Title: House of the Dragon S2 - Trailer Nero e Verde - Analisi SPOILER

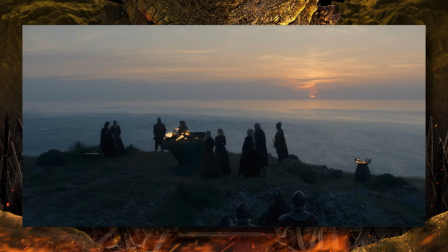981s
Il trailer si apre con un'intima cerimonia funebre su Dragonstone, con la presenza di quasi tutti i membri della fazione nera. Daemon, infatti, non sembra esserci. Possiamo distinguere distintamente Rhaenyra, Jace, Joffrey, le gemelle Drago Beleriena, Rhaenys e Corlys.
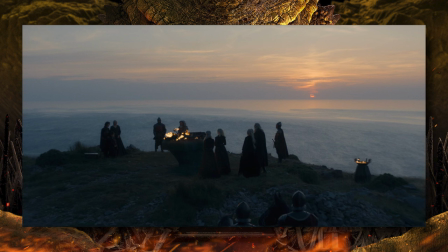998s
Abbiamo chiuso la 1x10 con il funerale della piccola Visegna, in quello che sembra essere lo stesso luogo e sulla stessa roccia. Sembra chiaro subito, e la cosa è stata poi confermata dalle prime immagini promozionali rilasciate, che la cerimonia sia in onore del defunto Luceris Velaryon.
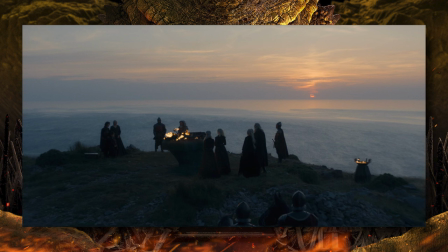1016s
Jace ha in mano i vestiti del fratello e sembra che in assenza di un corpo proprio quelli verranno bruciati per dare comunque a Luke una cerimonia funebre valiriana, dove appunto i morti vengono bruciati. Comunque è da dire qui che è una cosa molto interessante, la morte di Luke, quella effettiva,
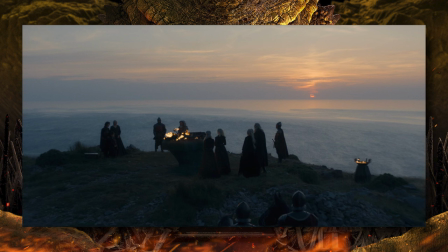1033s
segue un po' il rito funebre Velaryon, che come abbiamo visto comporta il rilascio dei suoi morti in mare. Campolungo con la prevalenza dell'ambiente, anche se questo non ci distrae comunque da ciò che sta avvenendo, emerge un contesto di profonda intimità.
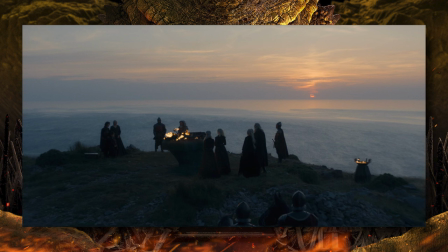1050s
Non ci sono altre persone, sono i membri della famiglia e delle guardie. I vestiti potrebbero non essere l'unica cosa bruciata in questa occasione, però.
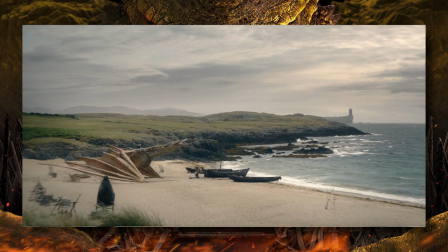1059s
Piovanti nel trailer, infatti, vediamo una Syrax che lancia un grido di dolore. Abbiamo avuto un modo di vedere sullo sfondo capotempessa e delle barche. Accanto ad esse, quella che sembra essere Renire inginocchiato su qualcosa.
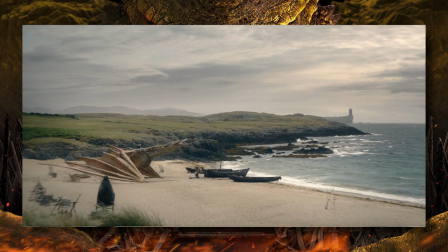1076s
Non ha bisogno di parlare perché Syrax lo fa per lei, noi spettatori non abbiamo nemmeno bisogno di vederla per capire perché Syrax sta gridando in questo modo. Sembra che sia davanti ad uno dei resti di Arrax che vediamo cadere in mare alla fine della 1x10,
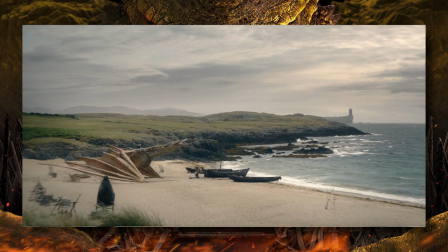1092s
prova ultima che il figlio e il suo drago sono davvero morti e che quello è il punto di non ritorno, la fine della guerra di Lettere Corvi e l'avvio di quella fatta dagli eserciti e dai draghi.
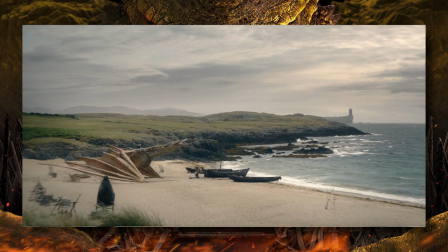1105s
Anche questo un campo lungo, ma che non distrae dal momento, e c'è ancora una bella sottolineatura del rapporto drago-cavaliere, con il primo che sente e condivide le emozioni e i sentimenti del secondo, e con Syrax e Rhaenyra abbiamo avuto occasione di vederlo molto bene nel finale della scorsa stagione, quando la regina nera partoriva.
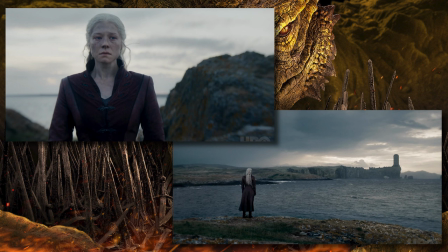1125s
Tutto questo si collega direttamente al primo teaser trailer, vediamo infatti una Rhaenyra in lutto proprio a Capotempesta, in uno scenario che riflette il suo stato d'animo.
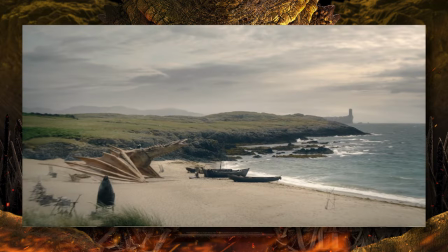1136s
Splendida qui la profondità di campo, è molto importante infatti che ci sia l'imponente castello Baratheon che non sembra mai abbandonare l'immagine. Non vuole, non può forse. La morte di Luceris è un punto di svolta nella storia.
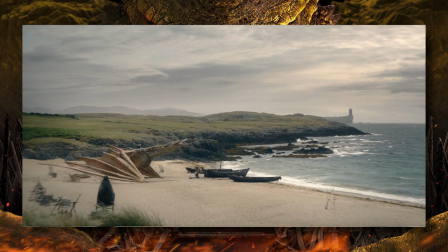1152s
Mi aspetto quindi che queste scene avvengano nel primo episodio e che da tutto questo nasca una forte determinazione in Rhaenyra, quella di prendersi il suo trono. Sappiamo che in Fire and Blood succede sostanzialmente l'opposto perché ci vuole un'altra morte per fargli accendere il fuoco nelle vene, se così possiamo dire,
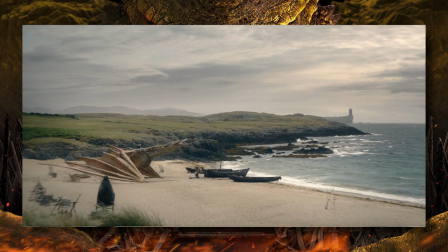1171s
però è importante per determinati personaggi essere più attivi di quanto lo siano in Fire and Blood. Lo stesso per esempio vale per Egon II, ma ne parliamo dopo. Un aspetto interessante qui è la presenza di Jacairis, che tecnicamente è già partito per la sua missione.
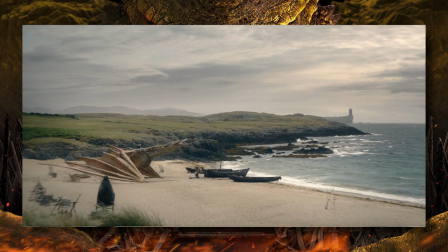1187s
Se il funerale avviene subito, può darsi che non passerà molto tempo nel nord o nella valle se ci passa a cominciare, oppure, come qualcuno ha speculato, potrebbe fare più di un viaggio diplomatico.
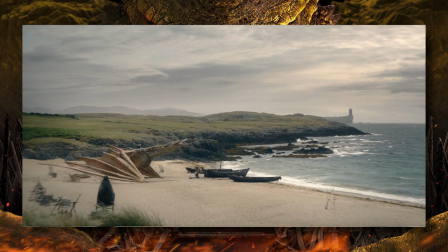1201s
Voi che cosa ne pensate? Andando avanti, l'inizio del trailer mostra finalmente un luogo che, come lettori di Assongo West and Fire conosciamo bene in quanto fulcro di una serie di eventi narrativi non poco importanti e continuerà ad esserlo per il futuro della saga.
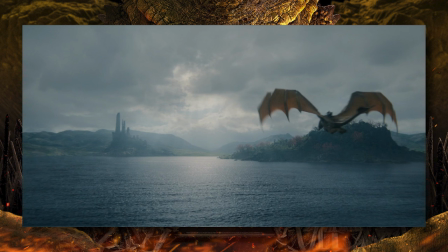1219s
L'occhio degli dei, il grande lago situato più o meno al centro, più verso est, delle terre dei fiumi, in mezzo al quale si trova l'isola dei Volti.